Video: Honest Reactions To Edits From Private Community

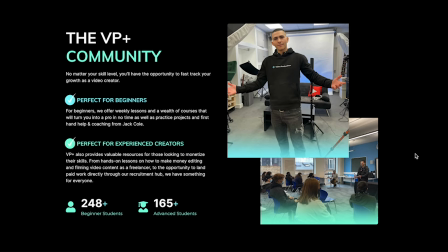[0:00]
I challenged the video editors inside my private community VP Plus to create the best promo they could for the community by sending them a Google Drive with all of the footage that I've recorded for my behind the scenes,
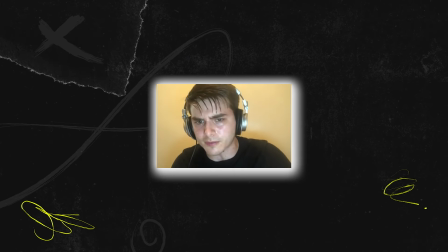[0:13]
personal life, my gym workouts, to see how creative they would get and you know, a cool video I could react to.
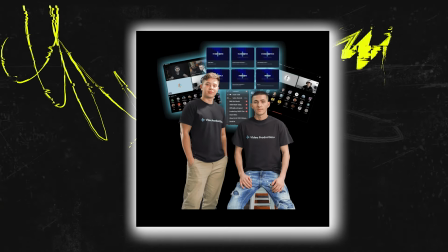[0:20]
And the winners would not only get some exclusive VP Plus merch, but they will get a testimonial from myself and any recommendations coming from agency that does six figures with paid ads. Now you're probably wondering how I'm going to rate these edits. I'm looking for the following four things. One is story. Two is pacing. Three is color grading. Four, effects. And five, you get a bonus point if there's a loop. So with that being said, let's react to some edits. And let's begin. Okay, so the first one is by Sadat Alizada. And And let's have a look.
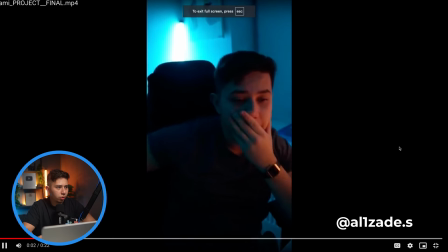[0:58] One voice story.
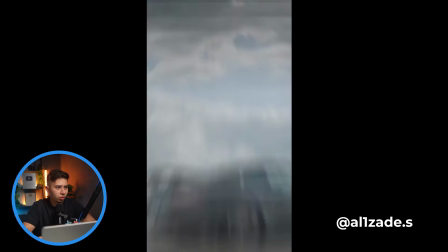[1:04]
Oh, sound design.
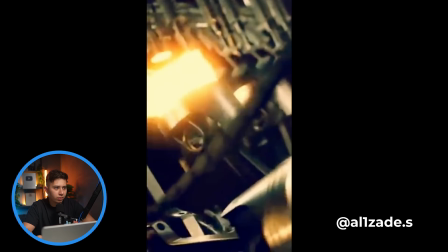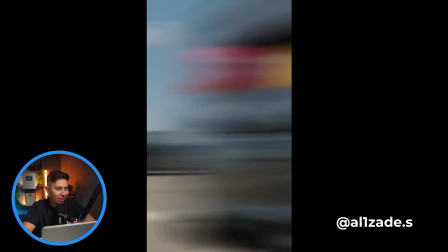[1:14]
Oh, jeez. These are some shots I had last year. Nice. That's pretty cool. That sound design goes hard.
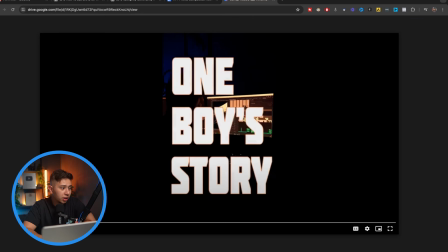[1:22]
Because what I like about this one is that it has a story. so it kind of shows me uh editing videos getting a little bit stressed about it kind of like getting getting through something and then it's got these really cool kind of like shots before it shows these car shots that i got now i will be honest these shots are really cool but it looks so out of what the video is because the
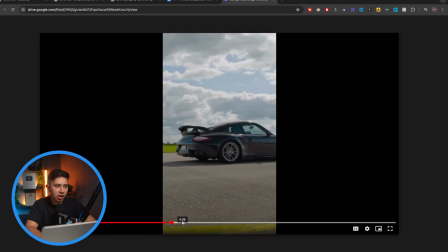[1:45]
video looks like you know it's shot with a regular camera doesn't look like it's a cinema piece but these shots here are kind of cgi so there's a little bit of a disconnect it's not terrible just my opinion so only thing i guess about the story is that there's no real end it just kind of stops
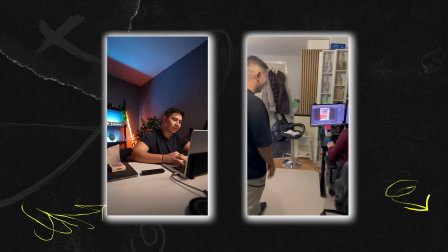[2:00]
there's no shots of me kind of you know being happy and content about the final video so that would be a nice way to close off the story in terms of pacing i'll say it's pretty good the only thing you build up a lot of tension here with the fast cuts but the problem is
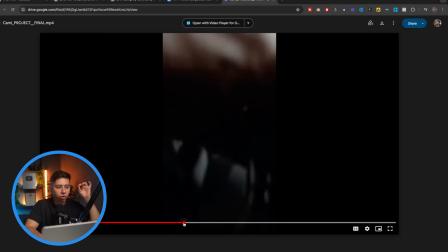[2:14]
when it gets to the car shot like here i would have not shown the car itself here because it's quite a static show of the car you're building building building building static show and then the car shifts i would go straight to building building building
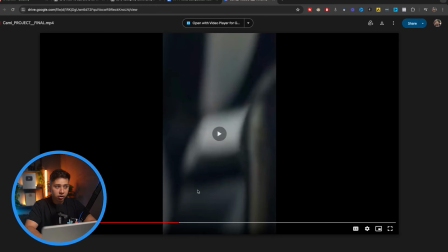[2:29]
then the car shifts and then cut to the car in terms of effects not a lot of effects really going on uh it was mostly just good cuts with some b-roll and color
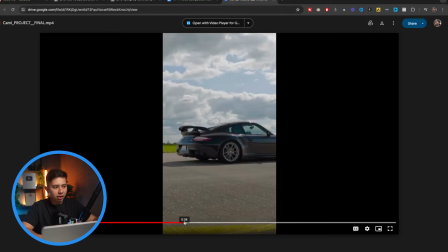[2:44]
grading i would say you could color grade it a little bit better some colors don't really match from shot to shot like this one here is literally color graded
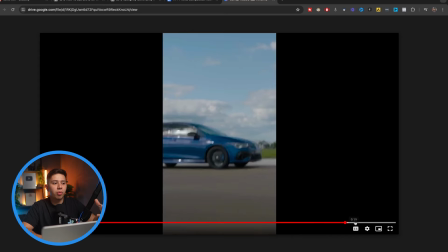[2:52]
from the film you got it from probably fast and furious but the shots don't really match up with the color so i would work a lot on color grading now overall pretty good edit pretty creative i'm gonna give you 3.9 out of 5 exploding pistons all right now we got matty if
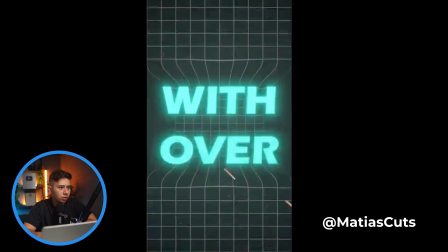[3:10] your video editor is struggling to gain clients in 2024 you have zero excuse with over 200 million creators across the globe the demand
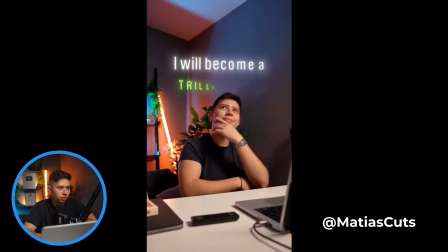[3:17] for video content is at an all-time high now on paper that sounds like a great idea more demand for video that means as a video editor you're gonna get
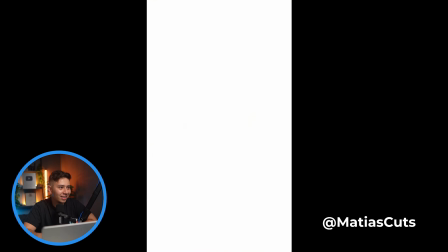[3:25] more clients right wrong you're all gonna be competing on price for doing the same thing on july 5th 2024 we are launching vp plus 2.0 a series of
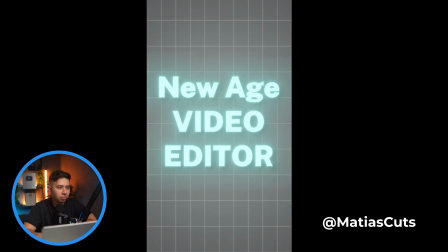[3:33] new courses updated to turn you into a new age video editor someone who can actually make a business serious impact allowing you to get
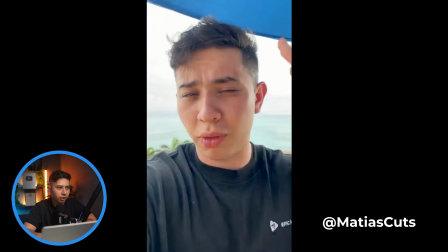[3:42] paid serious money for it you're going to want to join vp plus before a launch of 2.0 because the prices are going to go up so if you're ready to look in and join the community link down below that was pretty good i quite like this one i think it had it
had some really good pacing when it comes to the cuts between what i was saying in terms of making this a good ad the first three to five
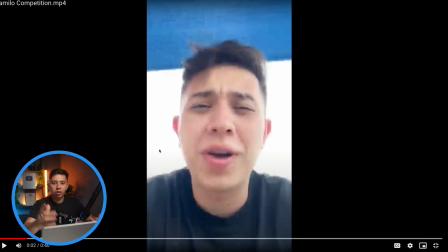[4:01]
seconds need to be really engaging and that should have some kind of text like a banner on top saying something like if you're a video editor in 2024 struggling to get clients i have that text on top maybe some b-roll of of me kind of like like like stressed
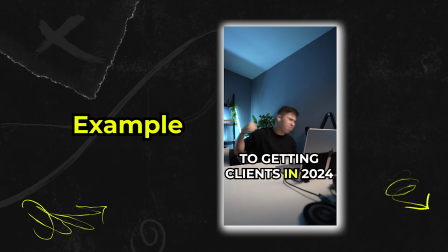[4:16]
out doing some editing if your video editor is struggling to gain clients in 2024 i think animations are really good i think some effects it could have some
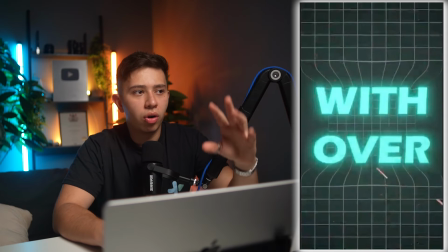[4:25]
motion blur i mean motion blur this use of b-roll with the text i thought was pretty decent i would definitely add some subtitles
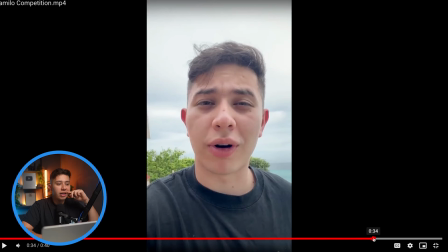[4:32]
especially because some people might watch this without actual audio and i think at the end there is not much going on it's just me talking so it gets a
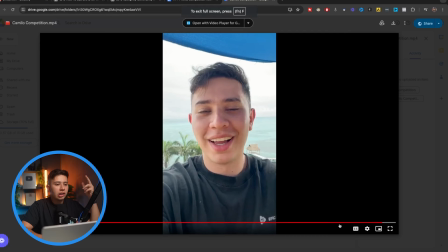[4:40]
little bit boring so you kind of lose a little bit on the pacing in terms of colors i would add some color grading i
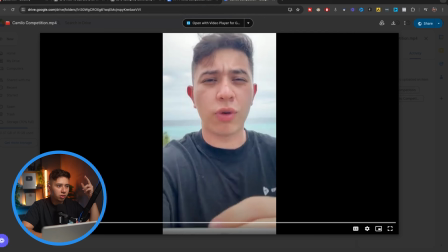[4:45]
would try and color grade some of the some of the the shots outside it looks a lot like it's on a phone
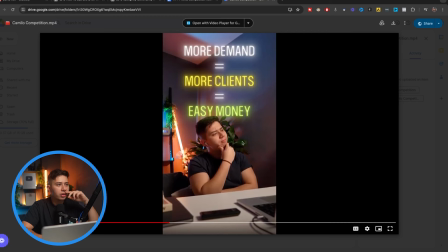[4:52]
and as well as some of the b-roll here i'll try and just add some color grading to make it look you know a little bit of a spice on
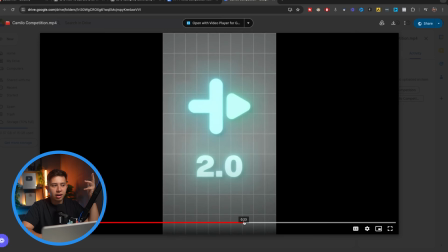[4:58]
it and in terms of effects not that many this was a nice kind of just standard grid with the text i think it was i think it was decent would be awesome to see some more but i'll say overall this one was really good i think we can definitely do some more with story and a little bit of pacing some more effects so there is some room for improvement so with that being said i'm gonna give this one a 3.7 out of five globe pngs all right next we got tipra no
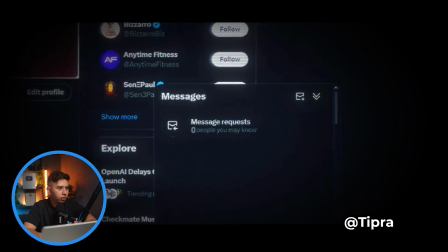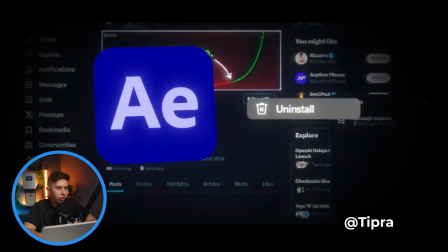[5:35]
not uninstall
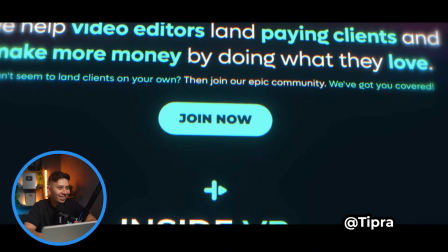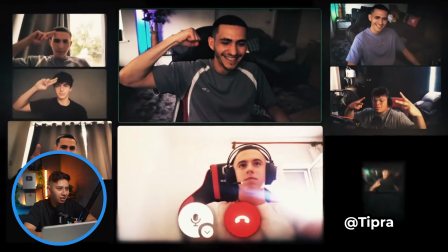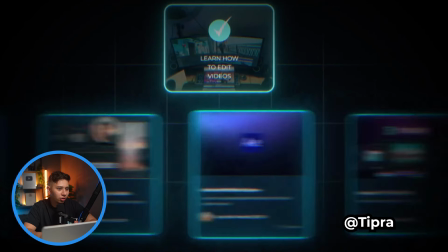[5:49]
okay courses
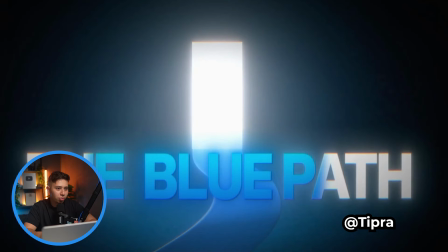[5:52]
how to land clients yeah the blue paths what we teach oh my god that was like a trailer that was like a trailer for vp plus that was beautiful this was definitely one of the better stories that we have because he's telling something he's saying he's got zero followers he's gonna uninstall after effects he's gonna do it and i'm thinking no don't do that and then me me and him send him a message saying
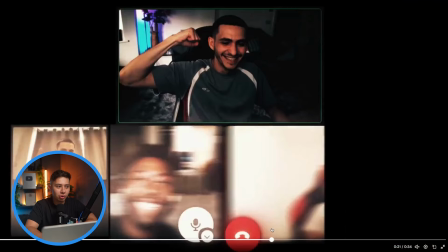[6:17]
don't do that and then to join vp plus so there's definitely a story arc here which is awesome it would be nice for the music to change once he
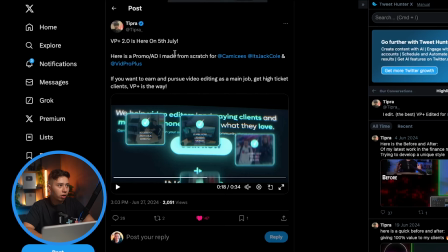[6:24]
started to get into the program because tipper's got his twitter has grown a lot now his twitter is now on 186 followers within only a few
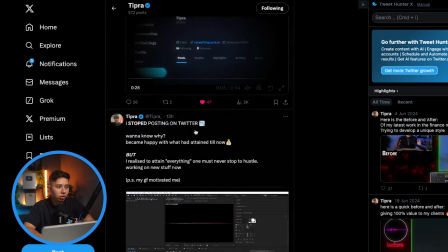[6:32]
months uh he has got some clients so i think i've been it would have been good to show his progression effects i think that was really clean
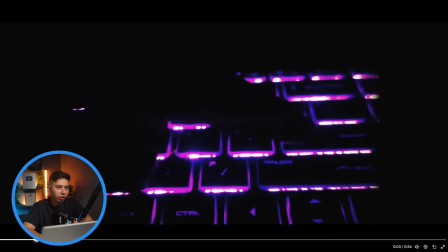[6:39]
it was the right amount of effects that kind of emangazi kind of um filmic type low frame rate look
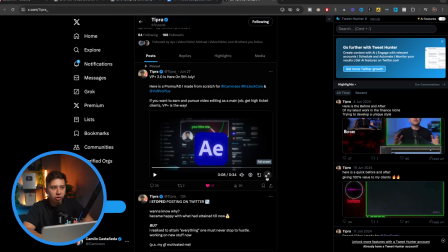[6:48]
was really nice colors i thought they're pretty decent not much you can do here with color grading it does all match it has a nice feel for it you have a theme which looks good and the pacing was great so overall i'm gonna give this one 4.1 out of five after effects uninstall
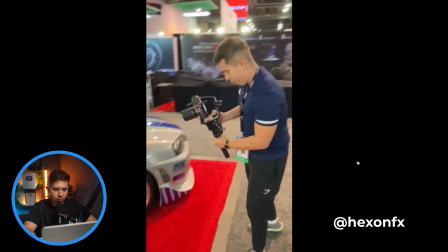[7:05]
buttons when you're in your grinding stage like that hunger is different all i want to do is just work work work work once you get that in you like it's just like you
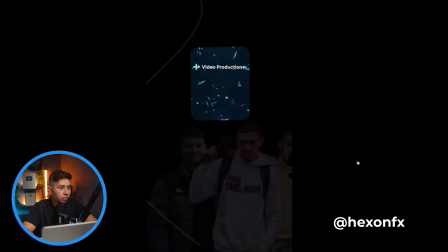[7:13] can't stop yo you want to see something cool vp plus 2.0 whoa three different
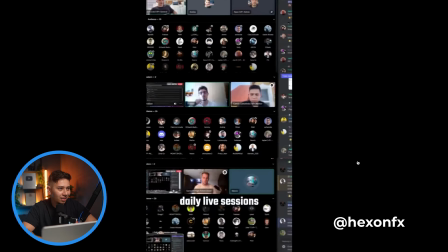[7:18] mentors myself cammy garan doing daily live sessions okay he combined it with some other
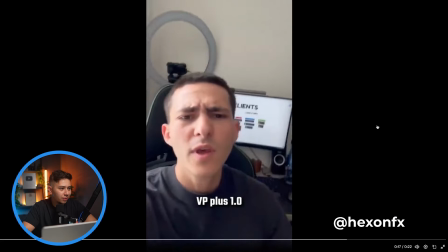[7:23] sound bites and look it's me sessions the results speak for himself vp plus 1.0 the past 18 months have delivered hundreds of
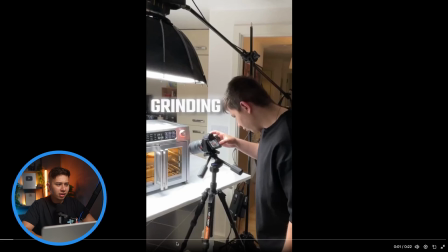[7:30]
success stories nice that's pretty good the only thing is that there's a slight disconnect because it's showing my behind the scenes and then it shows
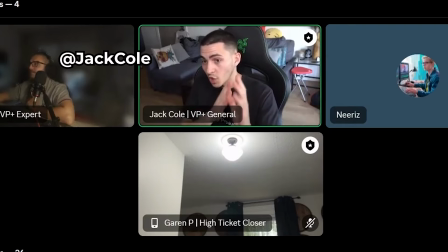[7:38]
jack who by the way he's the other coach in vp plus and the founder so this is good but i would use some shots of me talking about
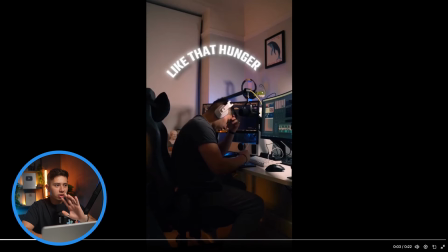[7:46]
vp plus these this whole section here is great story you're really matching the audio to the visuals here i like the shots that were used
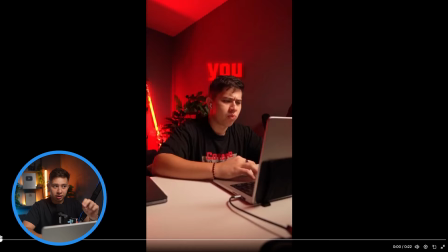[7:57]
i like how there's a there's a change between static to movement to static
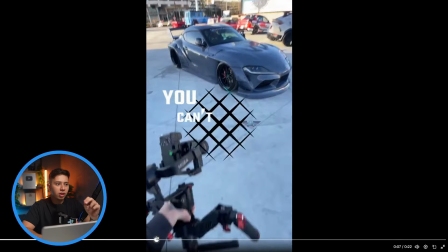[8:02]
to movement to static to movement with movement to movement like there's a pace thing